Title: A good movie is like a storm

A good movie is like a storm.
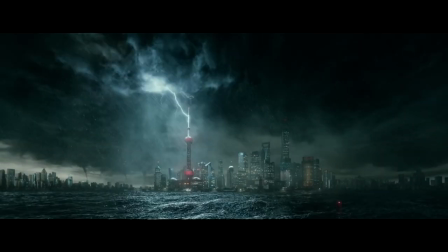The beginning requires preparation, the middle encapsulates tension, and the end provides relief. As a Floridian, I know all too well the fear that comes from hurricanes.
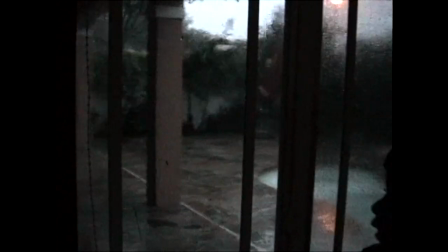But I also acknowledge that it's in the face of fear where we realize our own mortality.
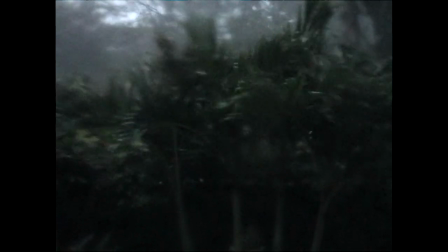There's something about facing winds that could topple a house that reminds us to spend time with our family.
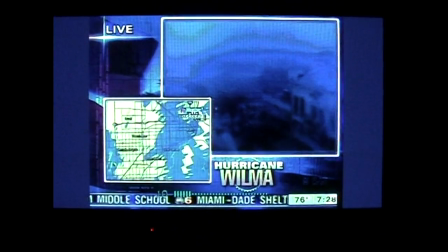My earliest hurricane memory came to the form of my parents laughing at me for renaming Hurricane Wilma to Hurricane Whale Watch in 2005.
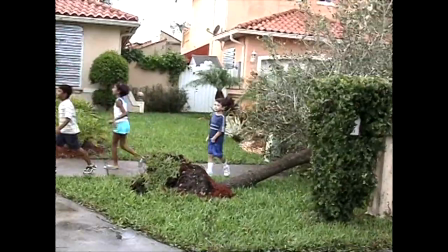Now that I'm older, I view the burden of a storm in a different way. From the lens of a chilled glass.
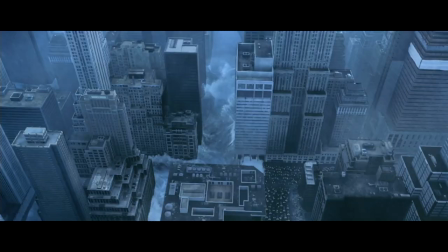I hate the aftermath and the fear, but I appreciate what it can do for my sobriety. When watching a natural disaster flick, the point is to see the natural disasters. This is something The Day After Tomorrow and Geostorm cannot agree on.
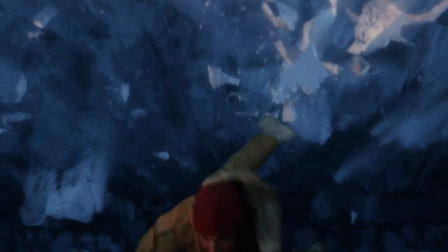Where The Day After Tomorrow creates tension by throwing harrowing situations at relatable characters, Geostorm tosses tsunamis in the Middle East with no context.
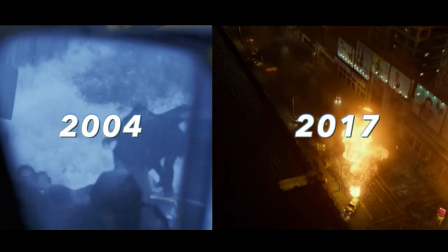Despite being released 13 years apart and having nearly identical budgets of $125 million and $120 million,
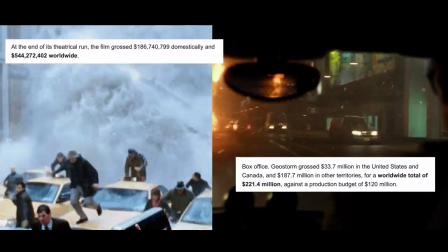the results could not be more different.
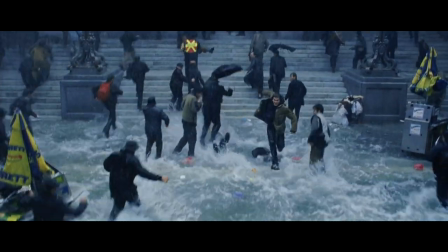Both have their fair share of internal family conflicts, but in Geostorm, the story suffers because of the lack of development.
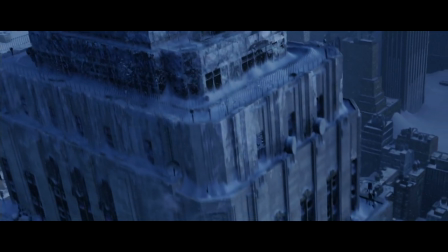The Day After Tomorrow makes it clear that when you're not in the eye of the storm, temperatures drop rapidly every second until you turn into a snow cone.
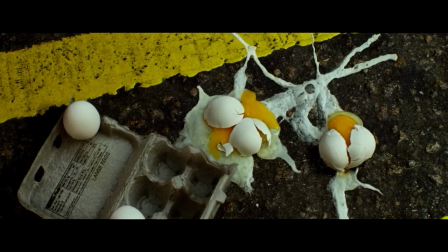In Geostorm, a magma earthquake will boil an egg in Tokyo for the simple reason that it's been 15 minutes and nothing exciting has happened.
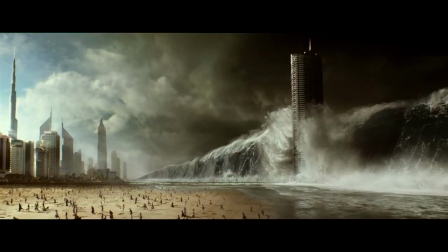There is no preparation or relief that comes from the storms in Geostorm. Instead of a story about the effects of a disaster, the story is about about characters who never face them.
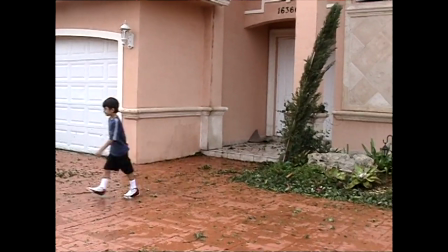There is no tension in a storm if it doesn't affect the ones that you care about. While watching the day after tomorrow, I'm genuinely nervous for the characters.
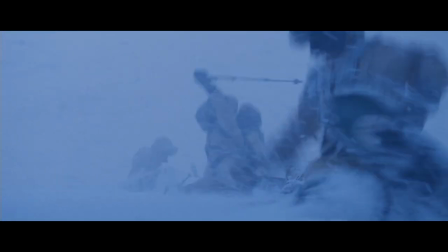This is because their actions are proven to have consequences. You go outside, you die.
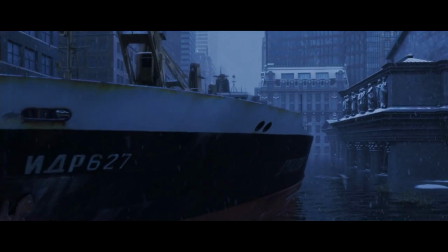Good storytelling allows the audience to make inferences from the subtext of the scene.
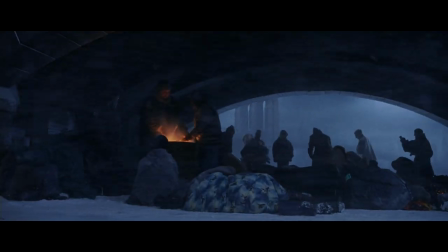Watching Jack Hall stumble upon the frozen bodies in the ice actually has an effect because the audience saw those characters make that choice.
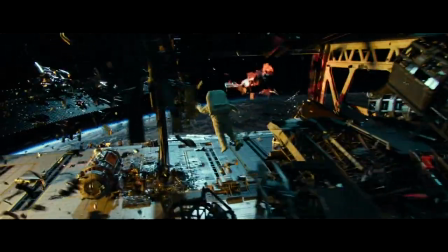On the other hand, in Geostorm, If a character is launched halfway across a space station without a harness, he's totally fine.
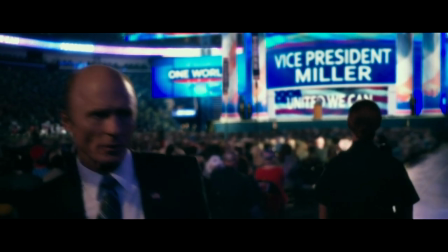Nothing bad happens to him because there are no consequences. Killing off a bunch of politicians in a democratic convention holds no weight because it's just shrugged off. Not to mention it's probably good for the economy, but...
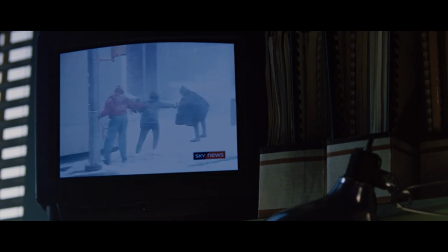The fact is that the fear doesn't come from a perceived notion that the entire northern hemisphere is going to drop to sub-zero temperatures like in the day after tomorrow.
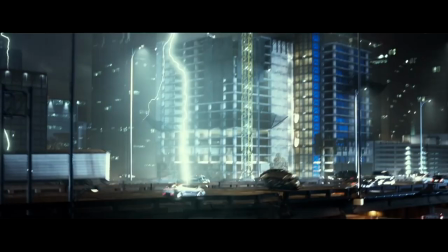Instead, lightning just happens 50 times a second because it looks cool.
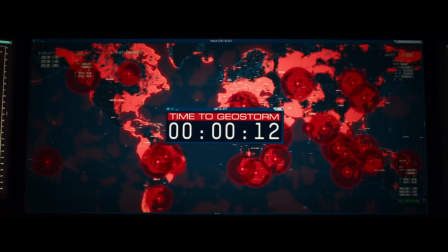Geostorm spends an hour and a half hyping up the self-titled cataclysmic world-ending event only to give the audience blue balls with one second left on the timer.
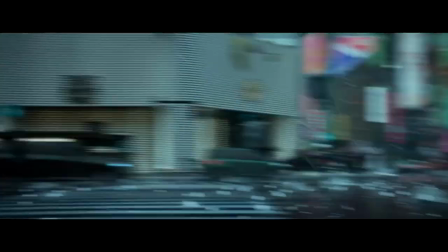The five total on-screen minutes of destruction are all spent in random cities with random characters
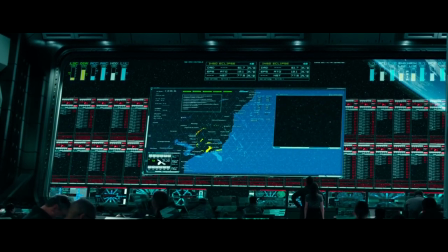and do nothing aside from waste the writing budget on special effects brought to you by Windows 95.
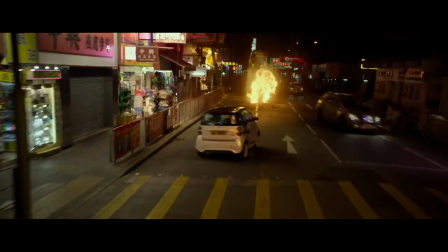Theory is that the production team blew their load on the magma scene in the first 15 minutes of the film and had no budget for the actual geostorm. I use that term loosely, there is no fucking geostorm. What pisses me off the most is that in the advertising for this movie, there is a screenshot of the dad holding his daughter up in front of a massive wave crashing down on the city. Yet in the movie, that literally never happens. Those two are never in that situation.
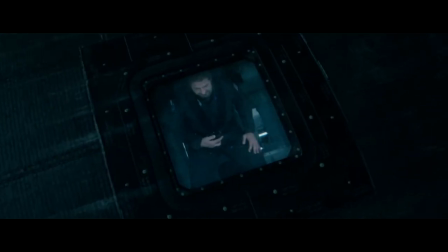The dad is in space for 90% of the runtime and the daughter doesn't exist aside from the intro and the conclusion.
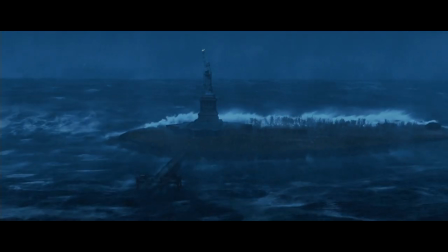There seems to be a running theme of missed opportunity. I signed up for a natural disaster movie, not designated tornado survivor.
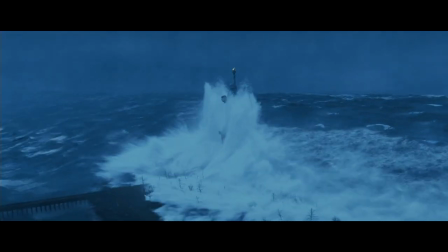At the end of the day, I want to fear storms, not corrupt politicians. The only thing that got me through Geostorm was a drink, which is now known as the Geostorm.
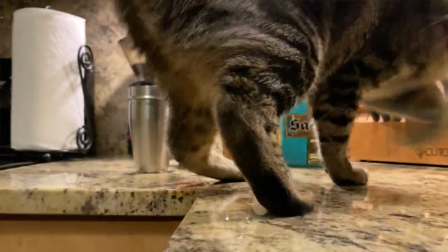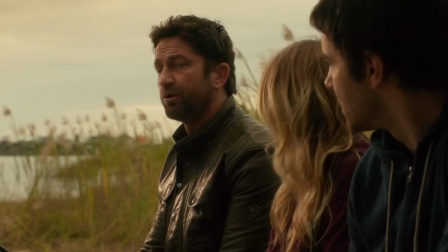This sucks. Yeah, seriously, this is so boring. You know what, I can't do this for another second.